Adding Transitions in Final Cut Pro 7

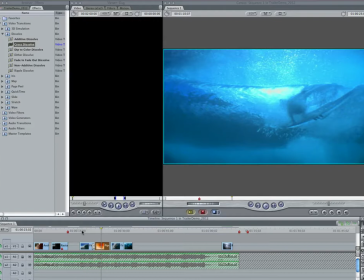But then, if you do that, then it actually looks like it's a totally different shot and a different wave and a different person, because now in our brains we know we're going backwards. So I could fix this, but it might actually make things worse.
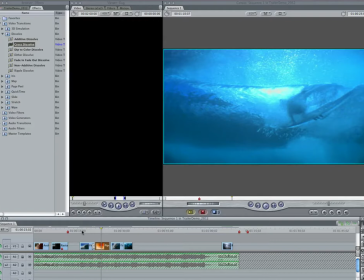I think about it a little bit more. I think I'm just going to keep it the way it is, but I could flip this image so he was moving left to right. But then I might have problems. So I don't know. This would be one of those ones where maybe the best thing to do would be back off and not do this edit the way I'm trying to do it right now,
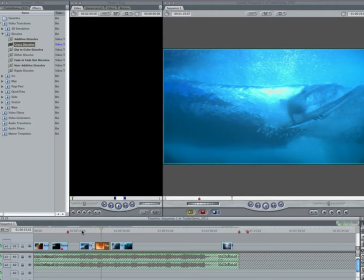because it breaks that 180-degree rule. What I need is another shot from the front or from behind so that I'm moving my camera sequentially around the subject. I don't have that, so now do I care?
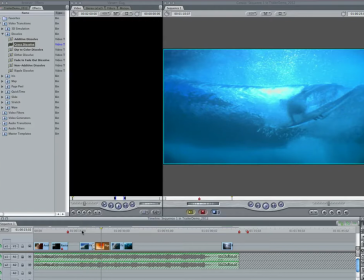Probably not. I'm going to leave it anyway. Plus, I'm just doing a demo for you guys about this, but that's a tough one. Okay, so now let's move to the second dissolve. So we did 1 dissolve coming into the clip, right?
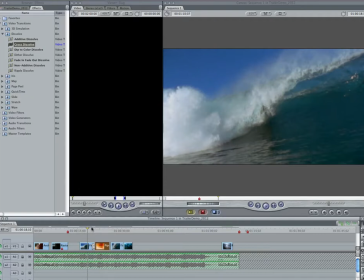Final Cut Pro is going to be difficult. So we have to move to our second dissolve because we're going to dissolve out of this shot and back to the second half of our first shot. Now, did I have any frames extra at the end of this middle clip?
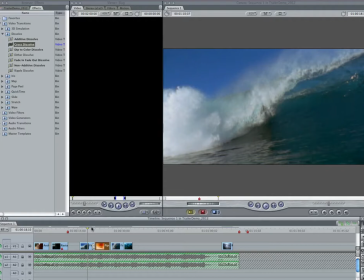No. So I've now got to go in and I have got to subtract some frames from the end.
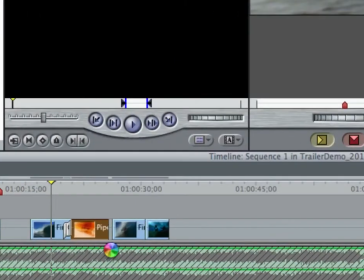And if you look down here, you can see I've already got a gap here. I've already got a gap. And if I subtract 15 more frames, I'm going to have a bigger gap. So essentially, I've had to shorten this clip by almost a full second to do these transitions.
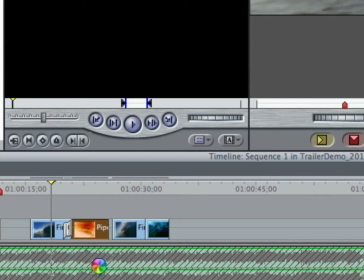So it might be something where you get into it and realize, you know what, this is not possible with the clips that I've got because it'll change your timing too much. And maybe it won't. Maybe your timing will be perfect with it. You might have to fiddle with the timing a little bit.
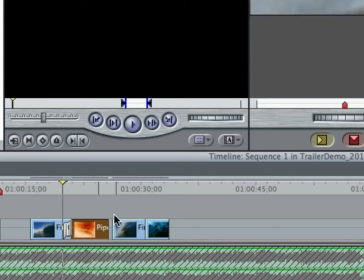You know, sometimes you're going to have to figure it out. Okay, so the first way of changing the timing of a clip was to double click it, get it up in the viewer, and change your ins and outs.
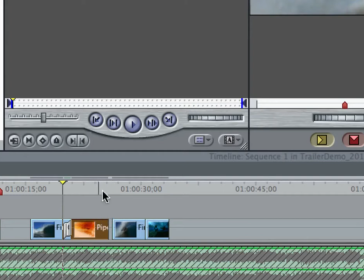The second way that you can alter a clip's timing is, you don't even have to double click it, is to go down here on the timeline, and as you get close to the edge of a clip, notice that you get these double lined arrows. This is telling you that you're going to do a rolling edit.
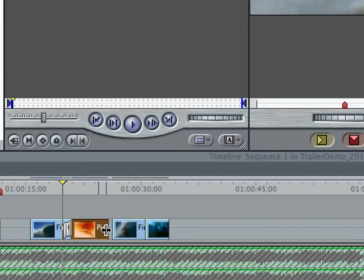I've already showed you this before. But what's also cool is it will tell you exactly how much you're shortening the clip by.
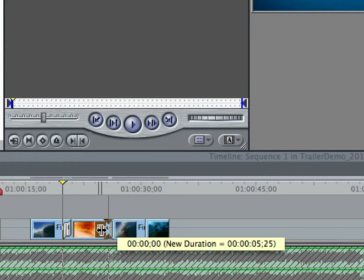So if I click and drag, this is where snapping can be a real pain.
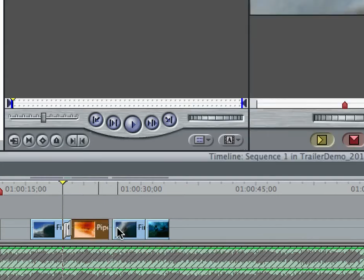So I'm going to turn snapping off, hit the N key, turn snapping off.
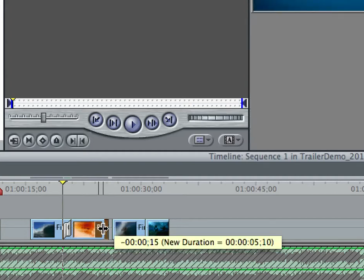There we go. So now I'm just going to go until it's minus 15 frames. Boom.
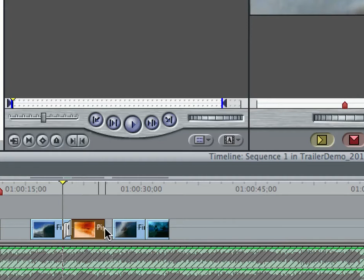Now I've shortened my clip enough that I can go back and have it done.
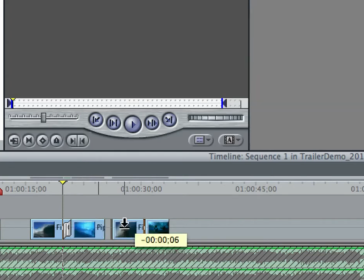Now before I drag this clip back over to the left, I need to turn snapping back on by hitting the N key
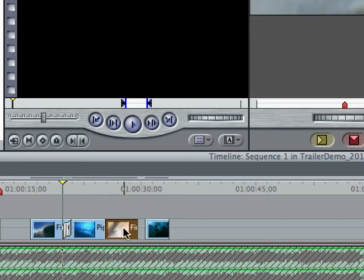so that when I bring it over, they snap together and we know that they're touching. If you've got a little space in there, not only will the transition not work, but you also have a black frame that will flash in, which is very annoying.
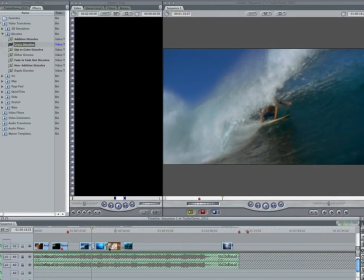So here we go. Cross dissolve, drag it down. It's going to force itself into a 15 frame cross dissolve.
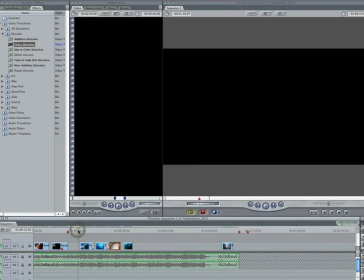Let's look at our final effort.
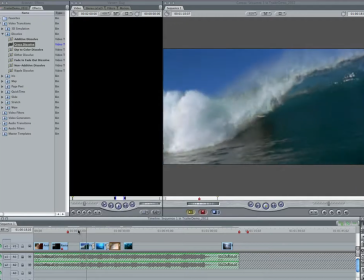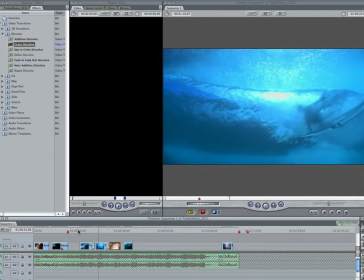That works pretty nice with the music.
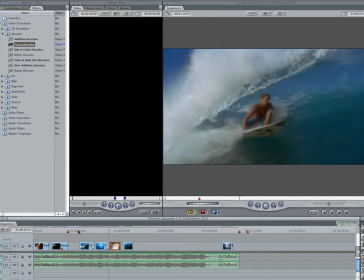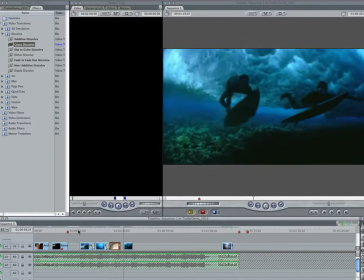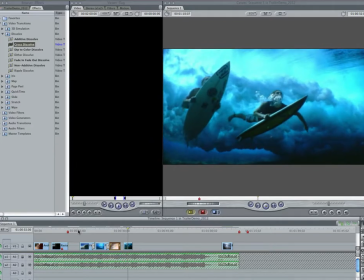Not too shabby. Now, just to give you another little lesson here, if I look at this transition here and where the music is going,
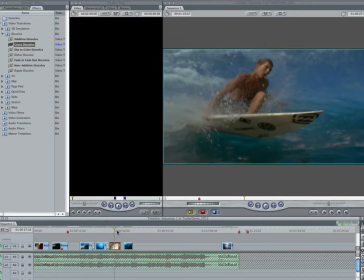this clip ends a little late in my opinion. It should end a little earlier. Just listen.